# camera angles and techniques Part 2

Hi, welcome back. My name is Sonia from SK Digital Media. Thanks for coming back to watch our second video where we get into a little bit more about advanced camera techniques. So, let's get started. When
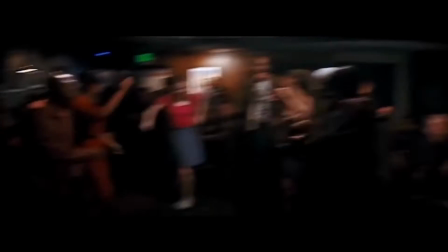[0:24]
the camera moves horizontally or pans quickly from one side to another, this is called a whip pan. In this scene, it's used to show the harmonious connection between the dancer and the piano.
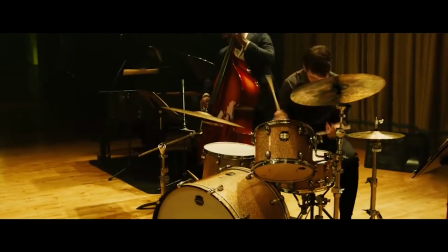[0:41]
You can also create a whip cut, which is simply editing two whip pans together.
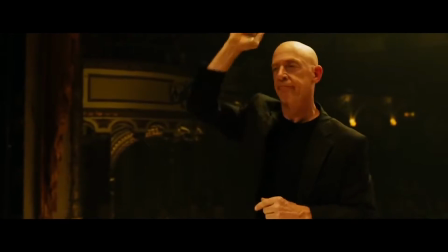[0:49]
The cut is hidden in the blur, which makes for a very creative shot.
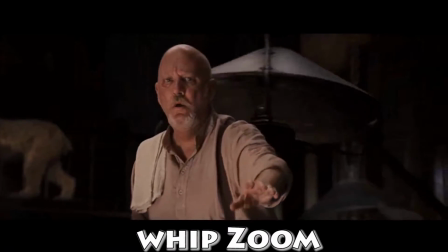[0:59]
In the same vein, we have a whip zoom, which quickly zooms in on the character or object in the scene.
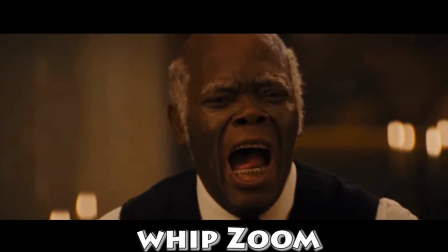[1:06]
This adds more emphasis and drama to a scene.
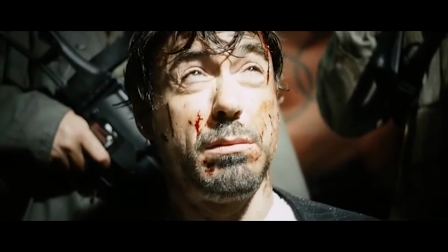[1:12]
The reveal is a technique where it can keep the audience in a short suspense before completely revealing the scene of what we're looking at.
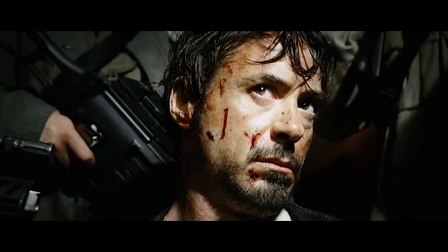[1:21]
This can be done by showing the audience parts of the scene to help us put the entire thing together before revealing it to us.
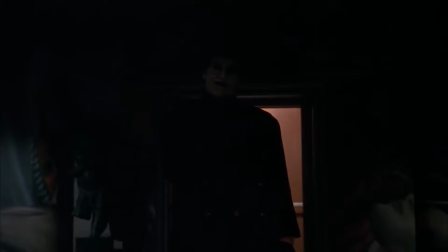[1:31] Maybe we can cut a deal.
In Batman, the Joker is revealed by coming out of the shadows into the light
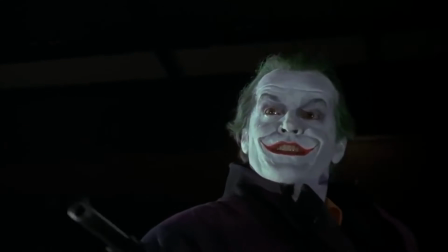[1:39]
as the camera dollies up to show the power of this villain. And as you can see, in Hustle and Flow, you only see part of the person's face.
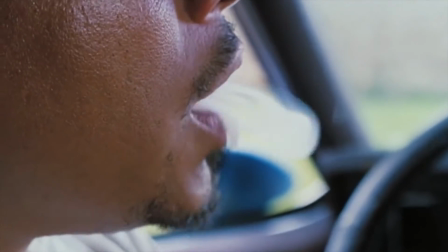[1:50]
You hear his voice, you hear what he's saying, and that gives you an intrigue as to who is this person.
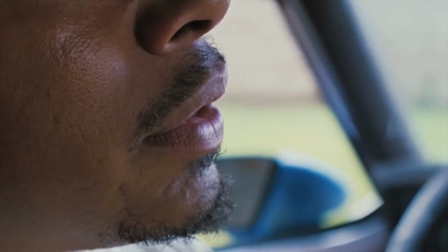[1:57]
And as he goes through his story, the camera pulls back and you get to see the reveal of who is talking.
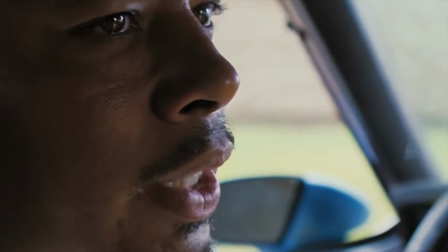[2:05] Mankind, not man is a man.
Reveals are a dramatic way to introduce a character in a scene.
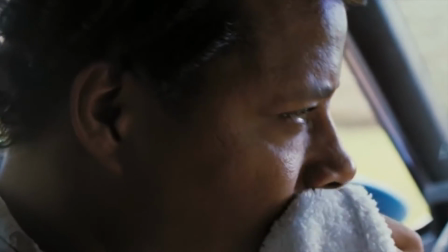[2:11]
And as you see, can be done in many different ways.
Sniff a bitch when we can.
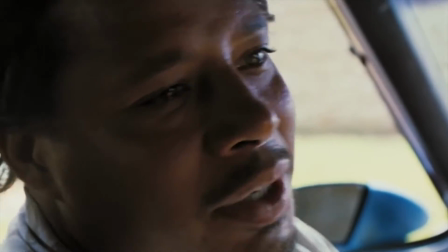[2:17] You get a little pink heart on the way they do
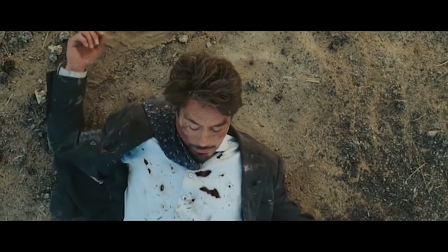[2:24] it.
An overexposed fade is when the camera brightens over time to give a washed out look in the scene.
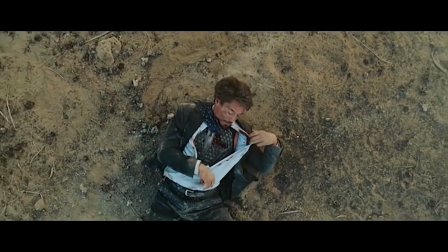[2:32]
It can represent an important act or some type of enlightenment.
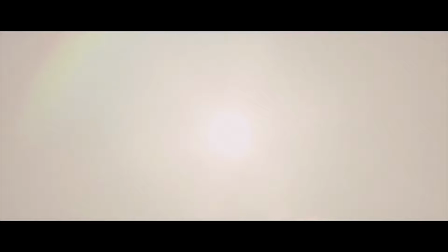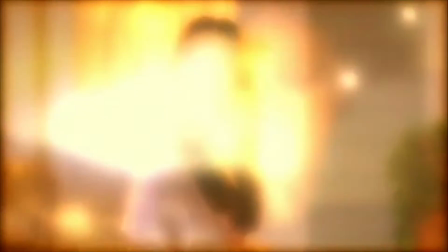[2:43]
In The Death of Clark Kent, they use an overexposed tinted scene to show his memories and also
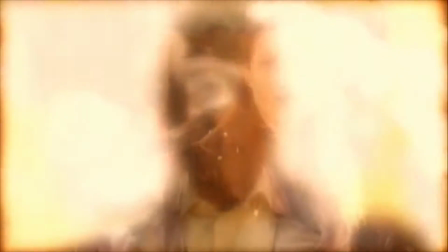[2:51]
his life flashing before his eyes before he completely passes out.
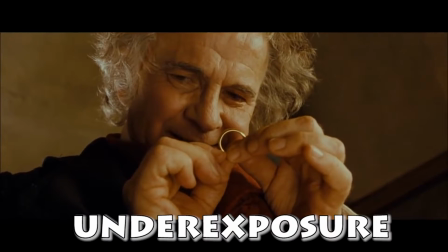[3:00] That before, but not by you.
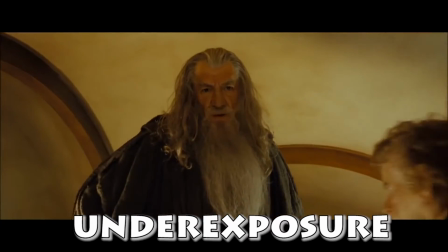[3:02]
On the other hand, underexposing a scene can bring importance to a scene by giving it a negative, gloomy look.
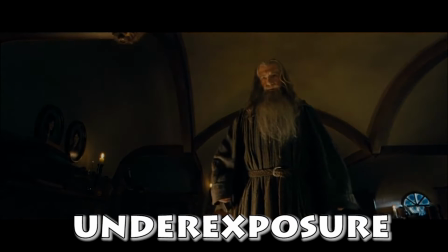[3:10] Baggins! Do not take me for some conjurer of cheap tricks.
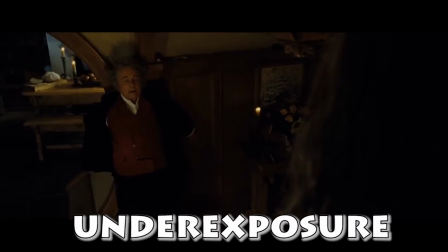[3:15] I am not trying to rob you.
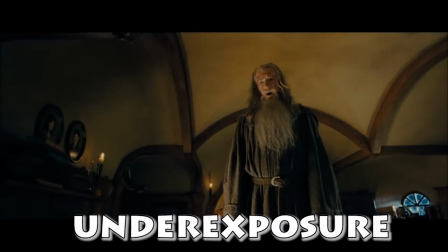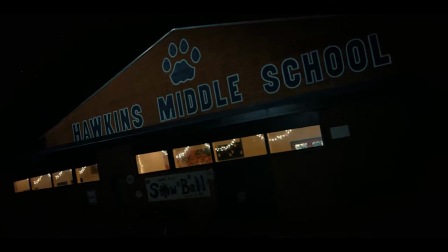[3:24]
Flipping the camera over can have the effect that there's another world parallel to this one, as seen in Stranger Things.
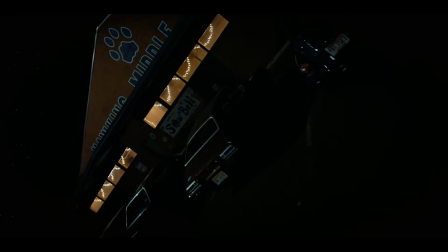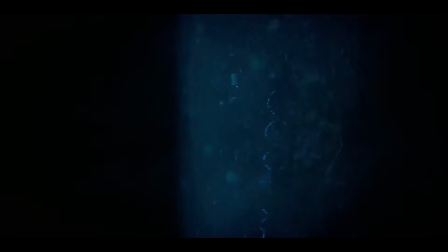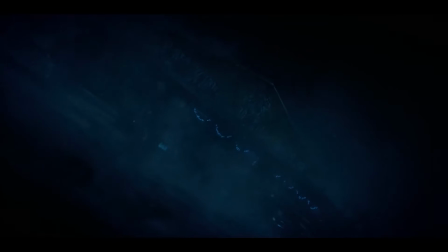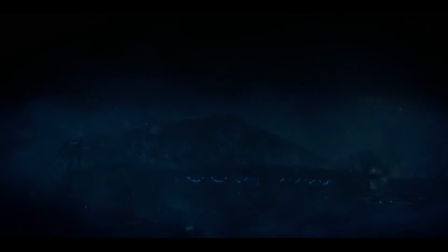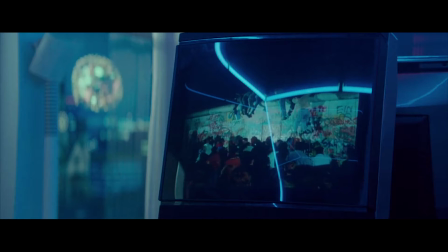[3:58]
It can also show anxiousness, turmoil,
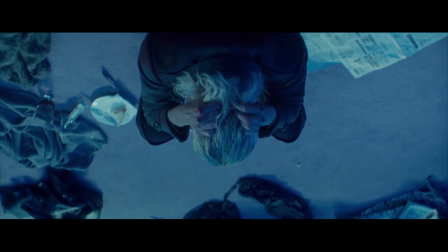[4:02]
disorientation, and confusion, as seen here in Atomic Blonde, which is further emphasized by her digging into her hair.
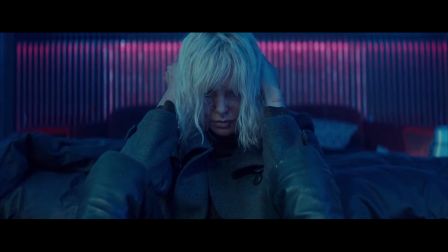[4:11] But the West Berliners were determined. One West Berliner sprayed champagne back.